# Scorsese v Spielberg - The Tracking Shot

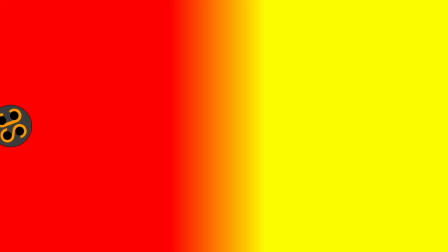(0:00)
Today on Similar Cinema, we're going to be comparing two of the biggest directors,
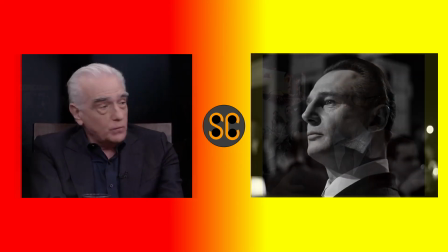(0:04)
Scorsese and Spielberg, on their use of the tracking shot in Schindler's List and... no, not that one, in The Wolf of Wall Street.
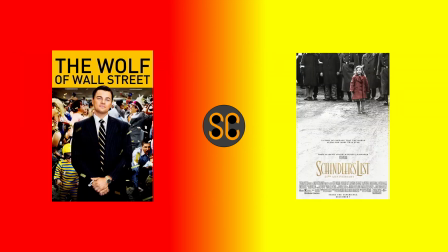(0:13)
First off, let's talk about the films at large.
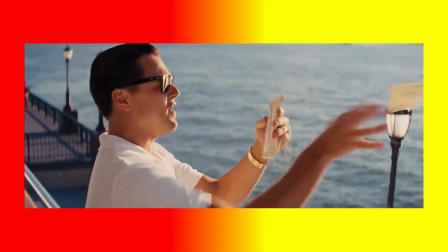(0:16)
The Wolf of Wall Street follows this scummy hotshot businessman called Jordan Belfort on his rise and sort of fall from power.
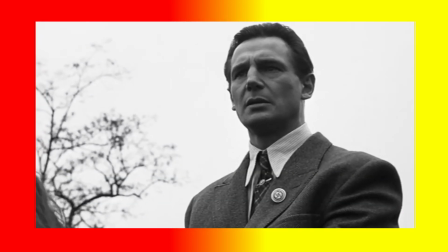(0:24)
Schindler's List follows a scummy hotshot businessman on his road to redemption, as he saves over 1,000 Jewish people from concentration camps by the end of the film.
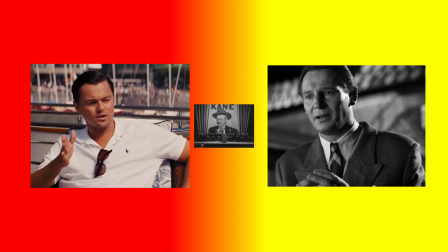(0:33)
Of course, both characters are direct descendants of a certain scummy hotshot businessman with a turbulent life from a certain other iconic film,
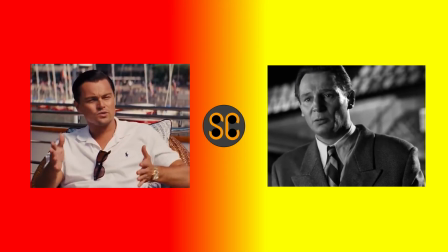(0:40)
but what is it exactly that binds the two? And how do these directors use a tracking shot to do it?
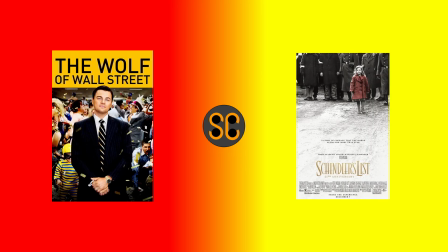(0:47)
I mean, surely these movies have more in common than just the fact that both of their lead actors got snubbed at the Oscars.
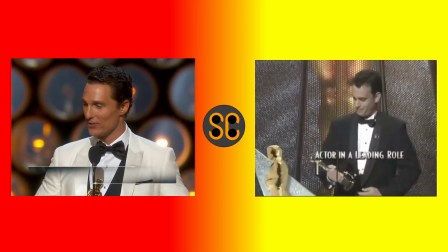(0:53)
I mean, I like Tom Hanks and Matthew McConaughey, but these are performances of a lifetime.
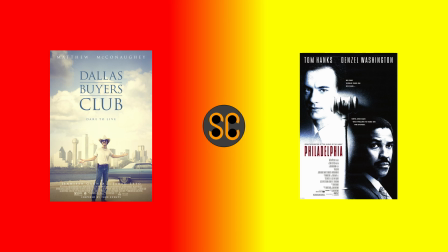(0:59)
I mean, seriously, it's ridiculous. These two movies aren't anywhere near as memorable as Schindler's List or Wolf of Wall Street, but they both won?
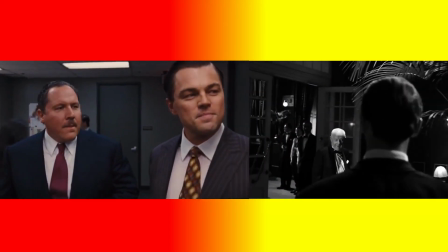(1:08)
It's bullshit! Both tracking shots open by following the main characters entering their environment.
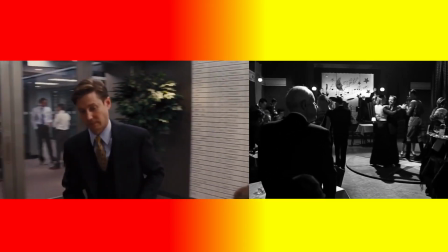(1:13)
Then the camera leaves the characters to establish a bustling setting and create the sense that everyone's bending to their will, as if they only exist to serve our main character.
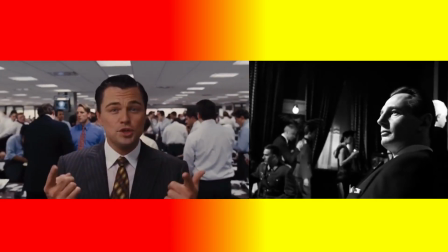(1:22)
Then the camera returns to them at the end, revealing them at their happiest, in their element, and in Schindler's List's case, for the first time.
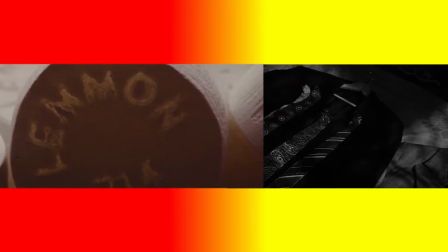(1:30)
These tracking shots are pointing out the luxury, the abundance, and the self-importance that both these characters have in their stories at this point.
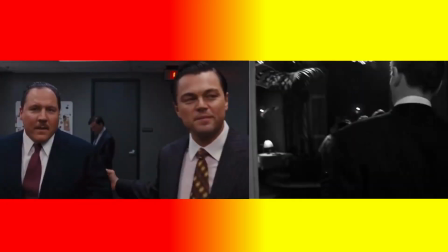(1:37)
But there's still a lot of differences between them. First of all, the duration, the speed, and the content of the two tracking shots.
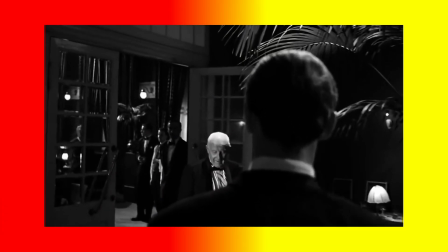(1:46)
Schindler's List tracking shot isn't even 40 seconds long, and while it does explore this packed restaurant,
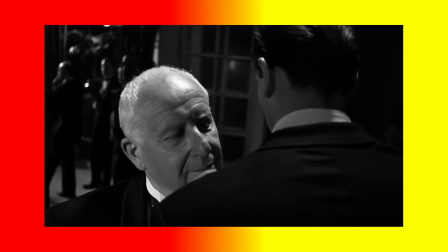(1:51)
the number of core elements in the scene are minimal, as it only really focuses on the waiter and Schindler,
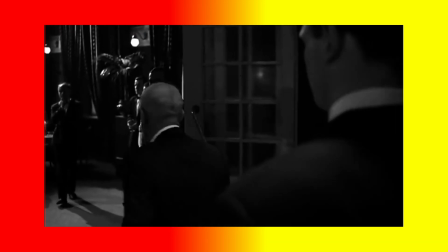(1:56)
and it takes its time with these characters, creating a smooth, elegant, subtle tracking shot.
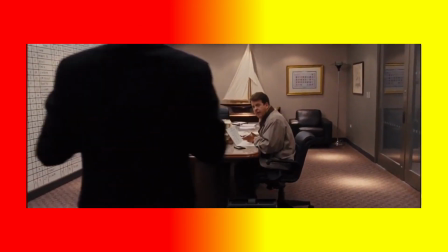(2:03)
Meanwhile, the Wolf of Wall Street's tracking shot hurtles through its environment like a cannonball in comparison,
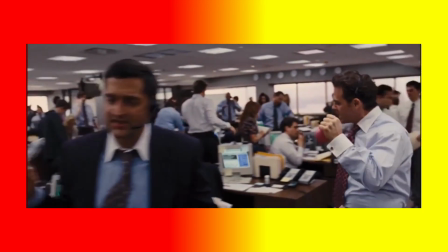(2:08)
overloading the audience with characters placed in the foreground of the shot and clocks in at almost a minute in length,
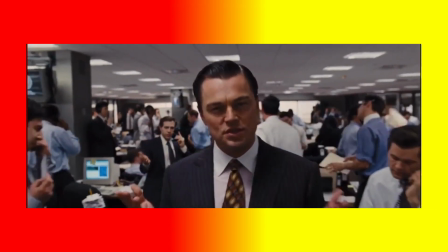(2:14)
making this tracking shot huge, flamboyant, and self-indulgent, just like its main character.
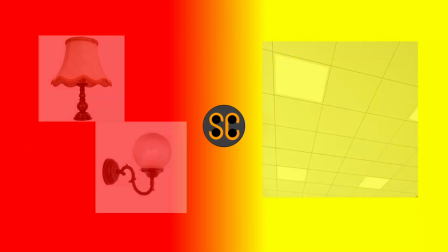(2:20)
Similar contrasts appear in their use of lighting.
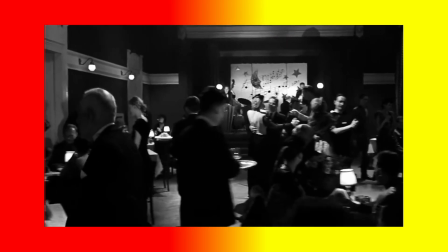(2:23)
Schindler's List lighting is subtler, with soft light coming from lamps and chandeliers dotted around the room to create a simple, relaxed atmosphere.
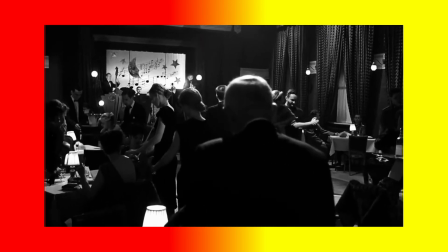(2:30)
Of course, this subtlety is most obvious because it's shot in black and white, which makes the atmosphere even more restrained.
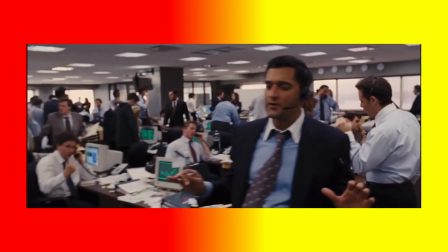(2:36)
In comparison, The Wolf of Wall Street is flooded with colour, and the harsh fluorescent lighting makes it so that the audience has to look at every part of this angry, chaotic,
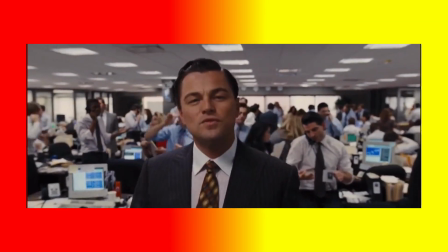(2:45)
frankly terrifying office environment Belfort has made. The audio like the lighting's a lot more subtle in Schindler's List,
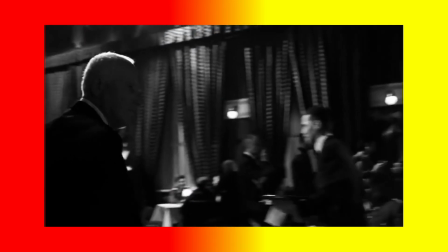(2:52)
with most of it being made up of the chatter of the restaurant and the song Pouring a Cabeza being played over the top.
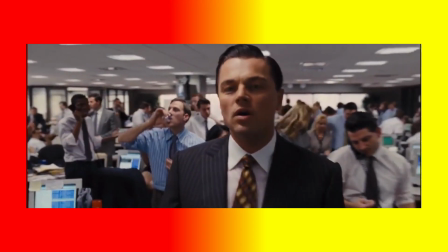(2:58)
And none of the audio is really loud at all. Meanwhile, The Wolf of Wall Street blasts you in the ears with an obnoxious voiceover from the protagonist that eventually
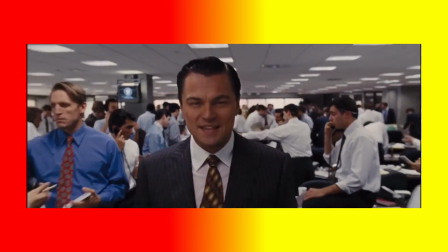(3:06)
turns into a soliloquy spoken straight into the camera while the rock song Uncontrollable Urge plays in the background.
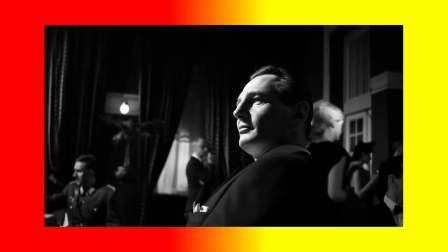(3:11)
In Schindler's List, Oskar Schindler doesn't even utter a word. Sorry.
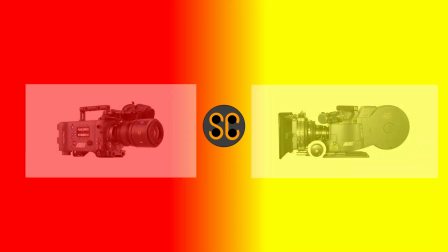(3:18)
The different choice in lenses separates the two scenes as well.
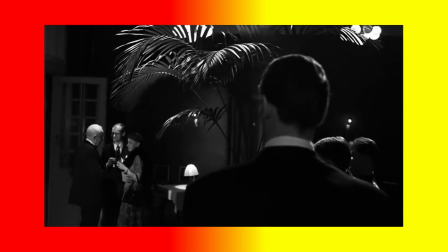(3:21)
A slightly tight lens closer to the human eye is used in Schindler's List, and it makes you feel like you're really following the character into the room.
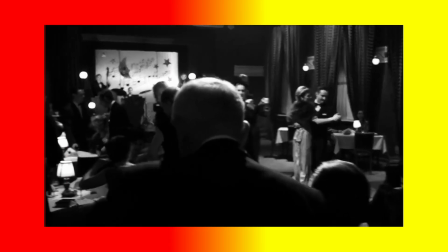(3:28)
This allows the audience to focus less on the environment and more on Schindler himself, who the audience are still waiting to see at this point.
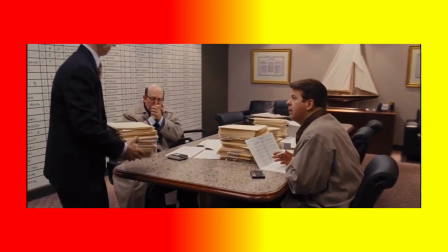(3:35)
Meanwhile, a wide-angle lens is used in The Wolf of Wall Street to emphasise this enormous environment overflowing with people all working for Belfort.
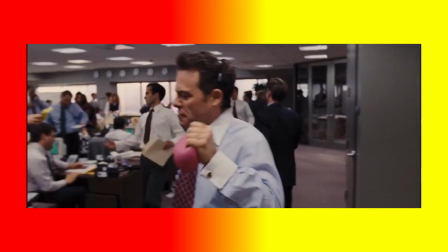(3:43)
We focus a lot less on the character himself and more on this environment he's created and surrounded himself with.
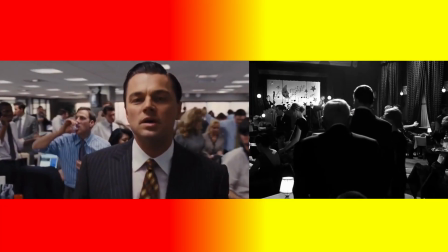(3:49)
While these techniques are different, as one quietly builds the character up and reveals him at the end,
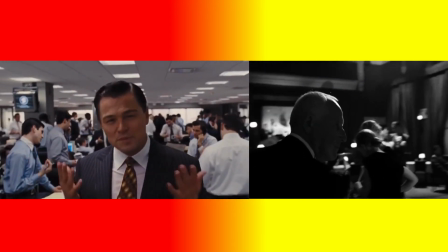(3:55)
while the other revels in exposing the character's charisma and personality and testosterone,
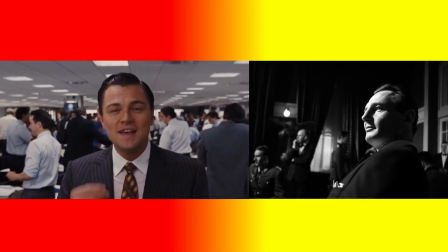(4:00)
the effects of them are similar in establishing these greedy characters.